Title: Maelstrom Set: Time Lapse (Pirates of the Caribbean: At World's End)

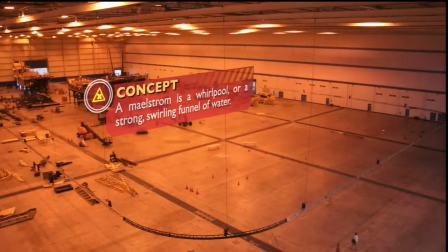0:06 We picked this location, which is a military airplane hangar, because we needed a lot of space.
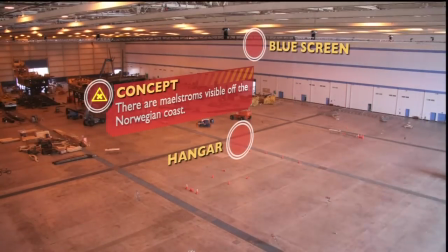0:12 Our plan was to shoot full-size versions of the Black Pearl and the Flying Dutchman as they battle each other.
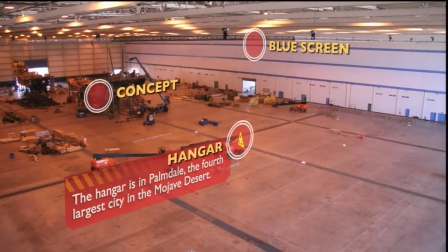0:19 We couldn't bring the actual boats from where we last shot them in the Bahamas, so we decided to build them here.
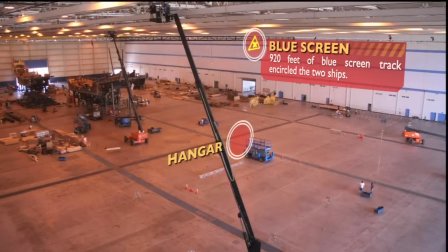0:26 Since our film schedule is never carved in stone,
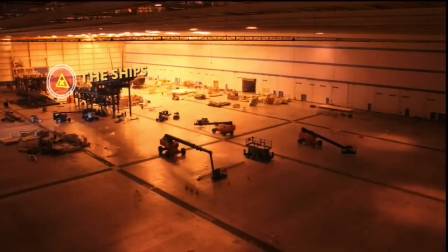0:29 we set up this big blue screen so we could film on the Black Pearl while we're still finishing up building the Flying Dutchman.
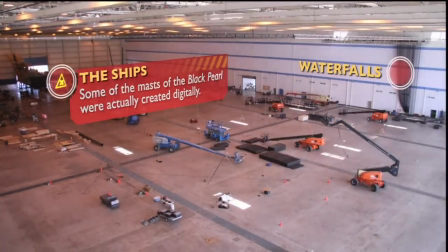0:37 To the right, you'll see long bundles of black wires beginning to grow on the walls.
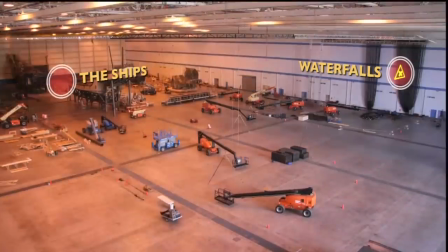0:43 Our electrician team called these waterfalls because that's what they look like.
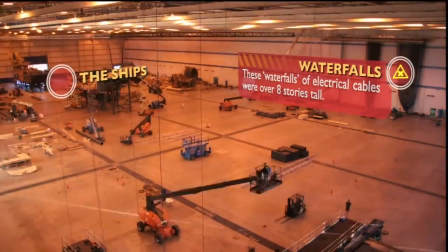0:49 There's over 750 cables in each one, and they connect all of the space lights on top with a huge dimmer system below.
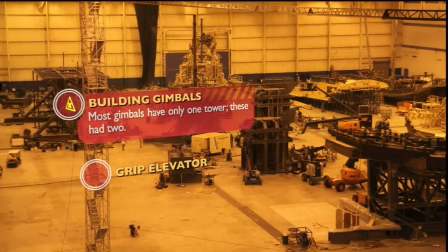0:58 This is something you rarely see. we decided the best way to simulate the rocking of the ocean was to have the ships attached to
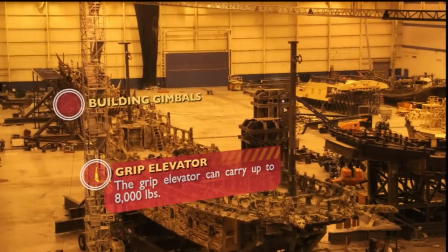1:06 two gimbals instead of one that's what the guys are working on now the gimbal towers the
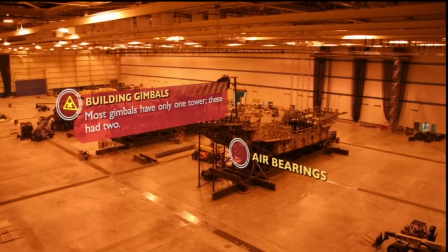1:14 flying Dutchman is moving toward us now we use an ingenious system of air bearings which are inflatable bags
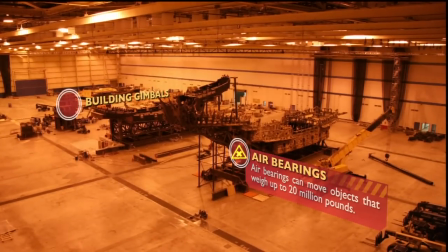1:22 that vent compressed air think of it like a giant air hockey table same principle now
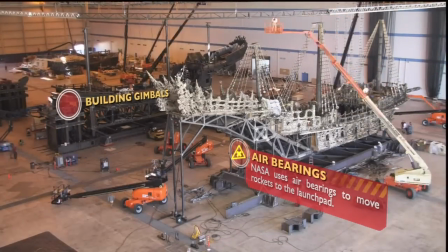1:32 we're back to our original angle. But as you can see, the Black Pearl and the Flying Dutchman have moved to what will be their final positions.
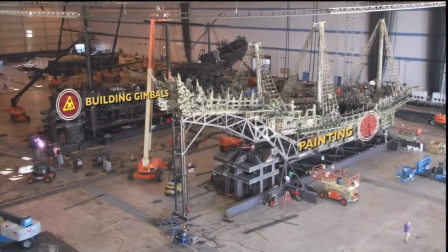1:41 We're now going to take a closer look at the two ships as they're now prepped for the start of filming.
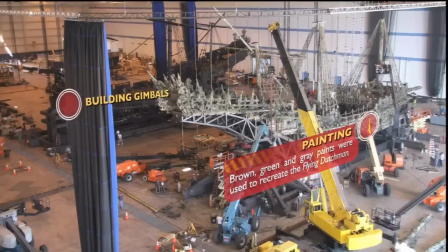1:46 You can now see the gimbal towers being moved into position beneath the ships. The blue screen curtains will soon be carefully placed.
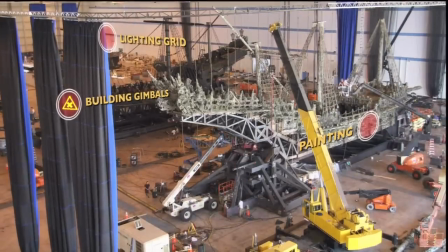1:55 They're pushed back for now, but at any time they can be moved to encircle one or both of the
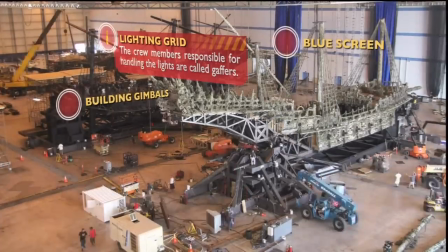2:04 This is the first movement test of the Black Pearl on its gimbals. Over the next few days, the crew will conduct numerous safety tests before we begin filming.
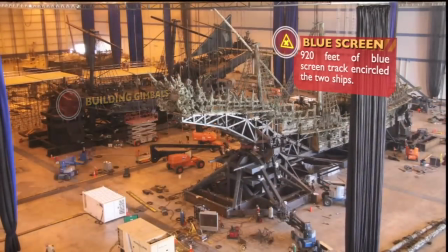2:17 Now we're testing the enormous rain system.
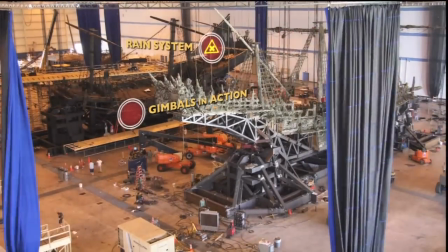2:19 Most rain scenes are done in tanks, so it was a huge challenge to move all the excess water from the stage floor back into the recirculating system.
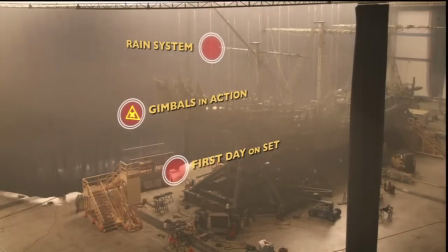2:31 The blue screen is now drawn over the Black Pearl. as the filmmakers start the first day of principal photography.
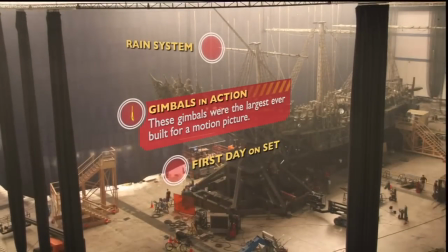2:38 You can see the other crew members are still hard at work finishing up the Flying Dutchman.
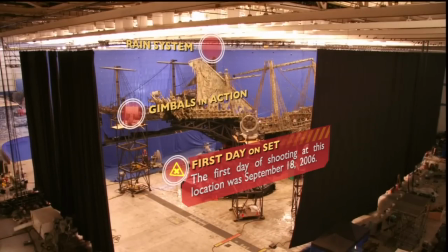2:45 From this wide angle, we can see just how big the Palmdale stage is and why we needed so much blue screen to cover it.
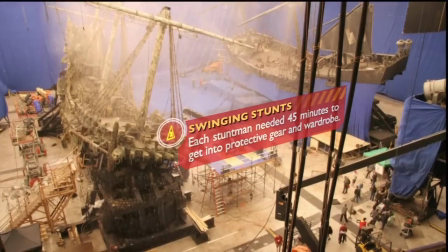2:53 This is a great view of the two ships together. We can see the camera cranes and the range system working take after take.
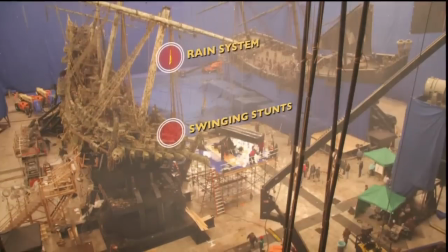3:01 Stunt players are swinging between the ships while others are engaged in carefully choreographed sword fights on deck.
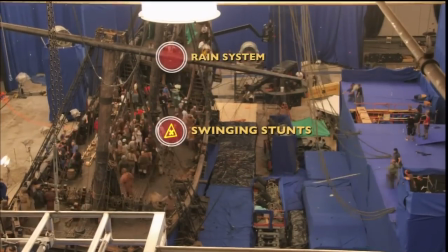3:08 Here we have a good angle to view the length of the Black Pearl.
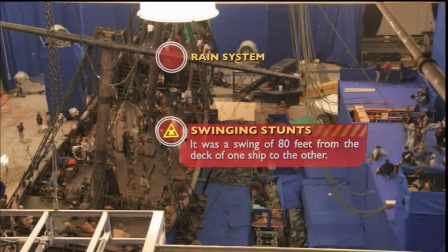3:12 The Flying Dutchman has been moved out of the way, and a blue-screened platform has been moved in its place.
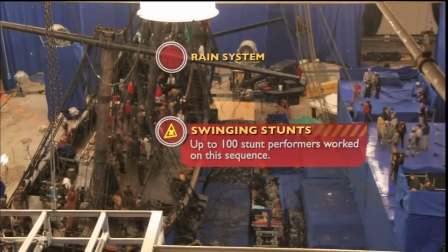3:18 Having an invisible Flying Dutchman gives the special effects team at ILM more freedom to control the physical distance between the two ships.
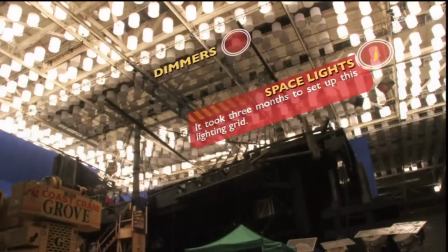3:26 Lighting a stage this big provides its own set of challenges. take a look at the incredible lighting grid our team set up each of these lights is controlled
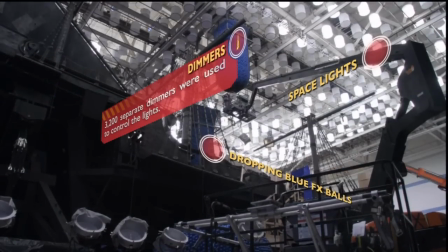3:35 by a dimmer switch so we could vary the intensity it was designed to give the sense of an enormous sky with storm clouds passing overhead
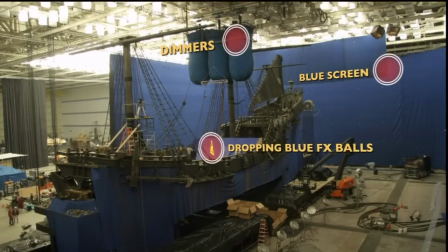3:44 from this angle you can see the crews preparing to shoot the Tia Dama crab sequence three large nets who have
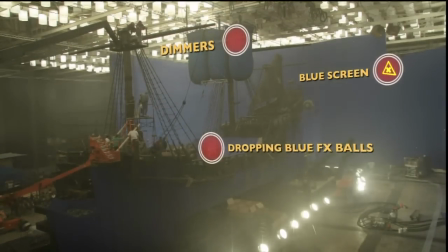3:52 blue play balls are raised into position over the black pearl each one of these balls will later be turned into a crab by ILM.
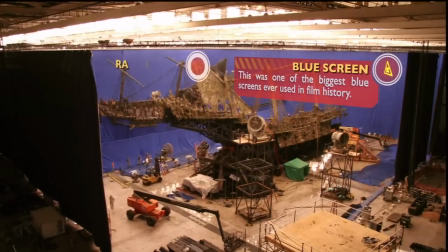4:04 This is another good view of our two ships together. Both ships are rocking on their gimbals to simulate the ocean swells.